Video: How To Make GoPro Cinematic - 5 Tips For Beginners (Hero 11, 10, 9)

GoPros are action cameras, but that doesn't mean they can't be incredibly cinematic.
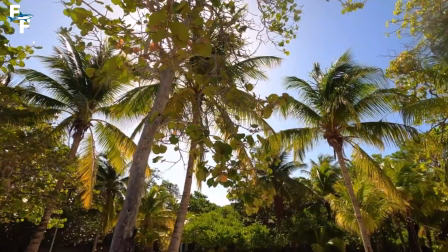(0:05)
Today, I'm going to be giving you 5 tips and tricks to make your GoPro footage look as cinematic as humanly possible.
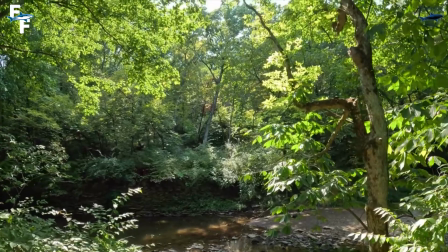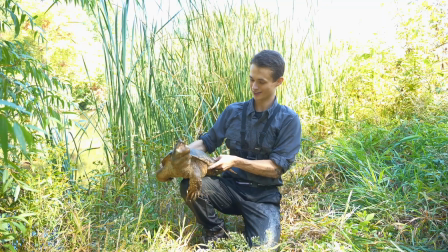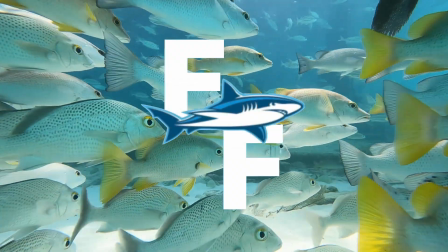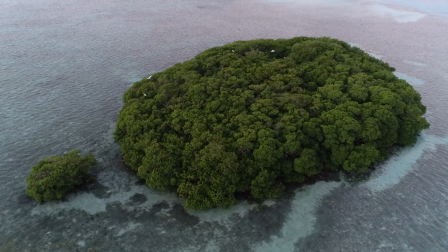(0:36)
Alright, now as a lot of you out there know, I was just on location in the Bahamas where I was filming a lot of shark dives and a lot of stuff around the local marina, and I got a few comments and even 2 emails from you guys asking how I was able to get my GoPro footage to look so cinematic and which settings I was using. And that's the #1 question people ask with GoPro cameras. How can I make it look as cinematic as humanly possible?
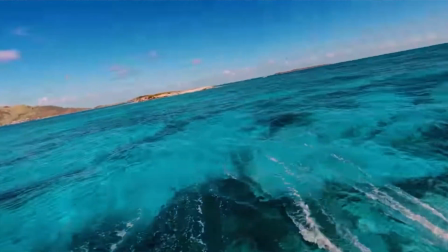(1:01)
Now I know we've all seen those GoPro highlight reel videos or people just making cinematic content with their GoPro cameras, and you think to yourself, something is wrong here. There's no way they captured that all on a GoPro. My GoPro footage doesn't look anything like that. What's the deal? And that answer can be a little complicated. It has to do with your settings. It also has to do with the shot types and also just the basic tips and tricks that they know along the way while filming. Now I'm making this video for all of you out there who kind of want to step away from the traditional standard GoPro travel videos, that kind of thing, and you want to be in that upper tier of GoPro creators. This video is for you guys.
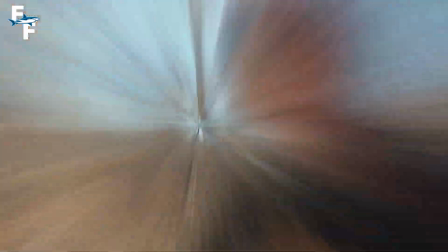(1:39)
So without further ado, let's dive right into this video. Now tip #1 is to use the right resolution and frame rate.
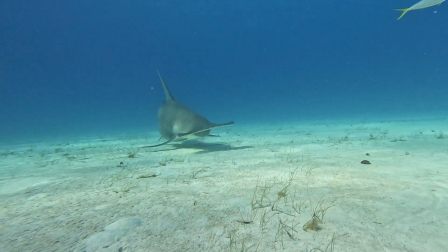(1:46)
When it comes to capturing cinematic video, it's no secret that your settings are critically important.
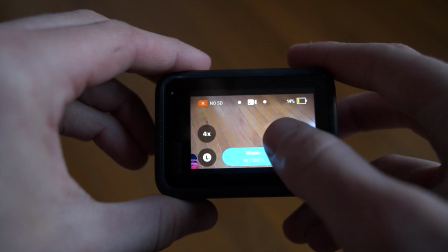(1:52)
However, even more important than that is your resolution and frame rate. However, when it comes to resolution, you need to be filming in either 4 or 5.3K.
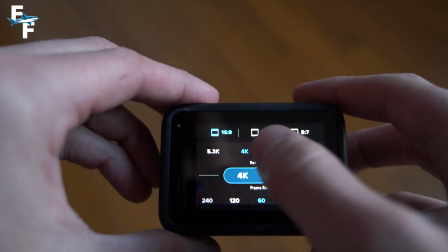(2:01)
You do not want to go below 4K because of course the higher the resolution, the more cinematic your video is going to look.
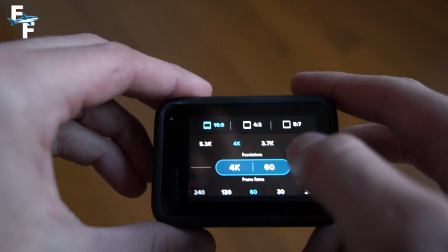(2:07)
Either one of those works fine. I usually stick in 4K because it does save a little bit of battery life.
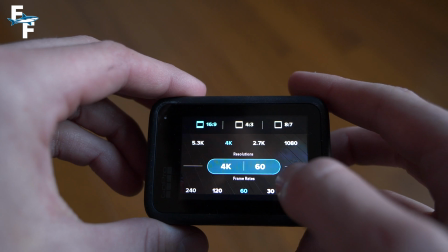(2:12)
However, when it comes to frame rate, this is when you have a little bit more options. If you're just going for cinematic video, I recommend 30 or 60 frames per second.
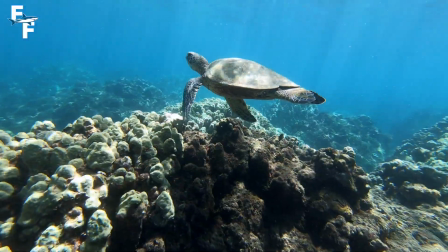(2:21)
Now I usually film in 120 FPS, but that's just because all the activities that I do are pretty high action,
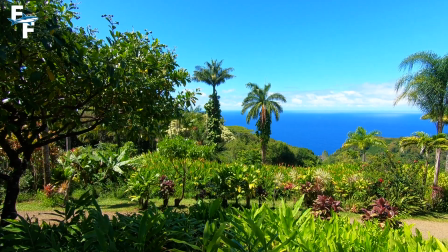(2:28)
whether scuba diving or filming animals, something high action like that. So I need to be able to use slow motion, and that high frame rate is able to give it to me.
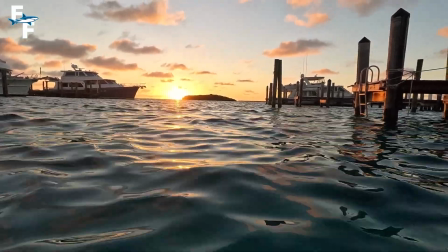(2:36)
However, Hollywood movies are shot in 24 frames per second because that lower frame rate makes it look a lot more crisp.
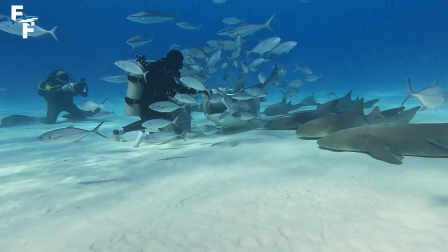(2:43)
So I would recommend using 30 frames per second. However, if you do want to have some slow motion,
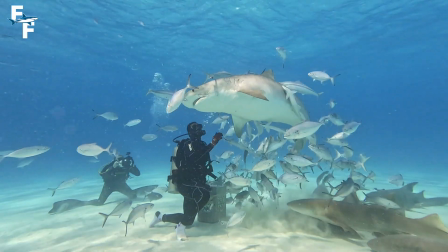(2:48)
then I would go with 60 because slow motion is probably the #1 thing you can do to make any shot look cinematic. Now trick #2 is to use the lighting to your advantage. Okay, so I'm gonna take 2 shots from the same location and you guys can decide which one is the more cinematic shot.
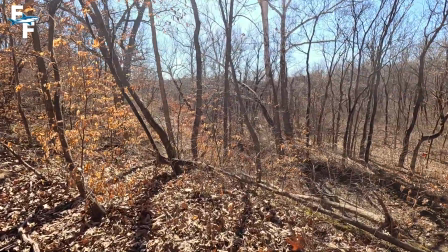(3:06)
So the first shot is just gonna be this slow, standard, and still walking shot coming towards the creek over here.
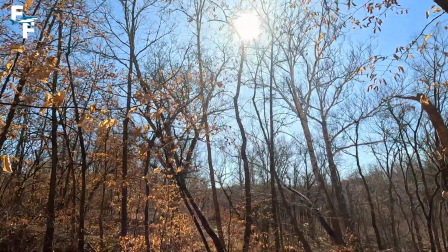(3:12)
I'm gonna transition up to get the sun into my shot to make it look a little more cinematic,
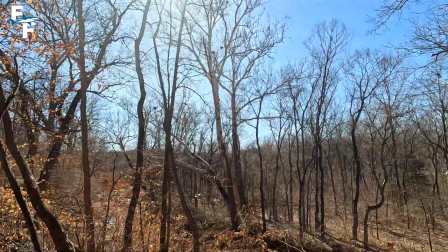(3:18)
and then pan down to the creek embankment. Personally, I think it's pretty obvious that the second shot is more cinematic because the sun really makes it look a lot better.
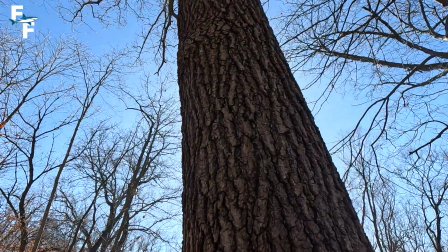(3:29)
Now, using the lighting isn't always just about getting the sun in your shot.
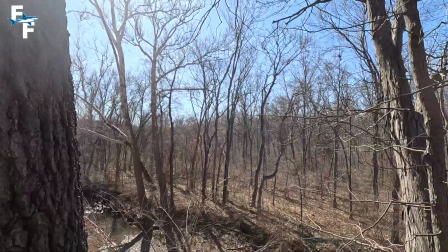(3:33)
If you want to get a shot of a person walking or just someone solo standing there, you have 2 options.
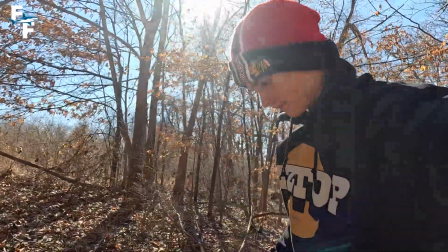(3:38)
You can either use the sun behind them, which creates more of a cinematic, eerie feel,
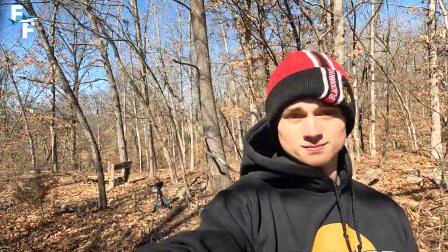(3:43)
or the standard, of course, is to have the sun directly onto them so they're well lit.
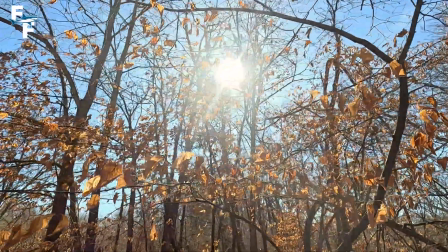(3:48)
Either way, lighting can make or break your shot, and if you use it the right way,
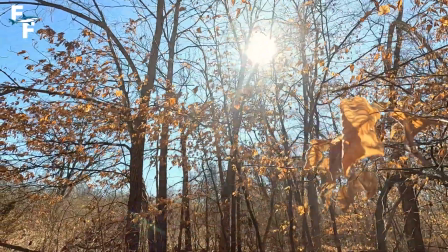(3:51)
it can create such a cinematic look, which is why you need to use it to your advantage. Now trick #3 is probably the most simple one, and that is just to turn your sharpness on high on your GoPro. I'm pretty sure when you buy a GoPro, it comes with your sharpness set on low. However, you are going to want to transition that up to high.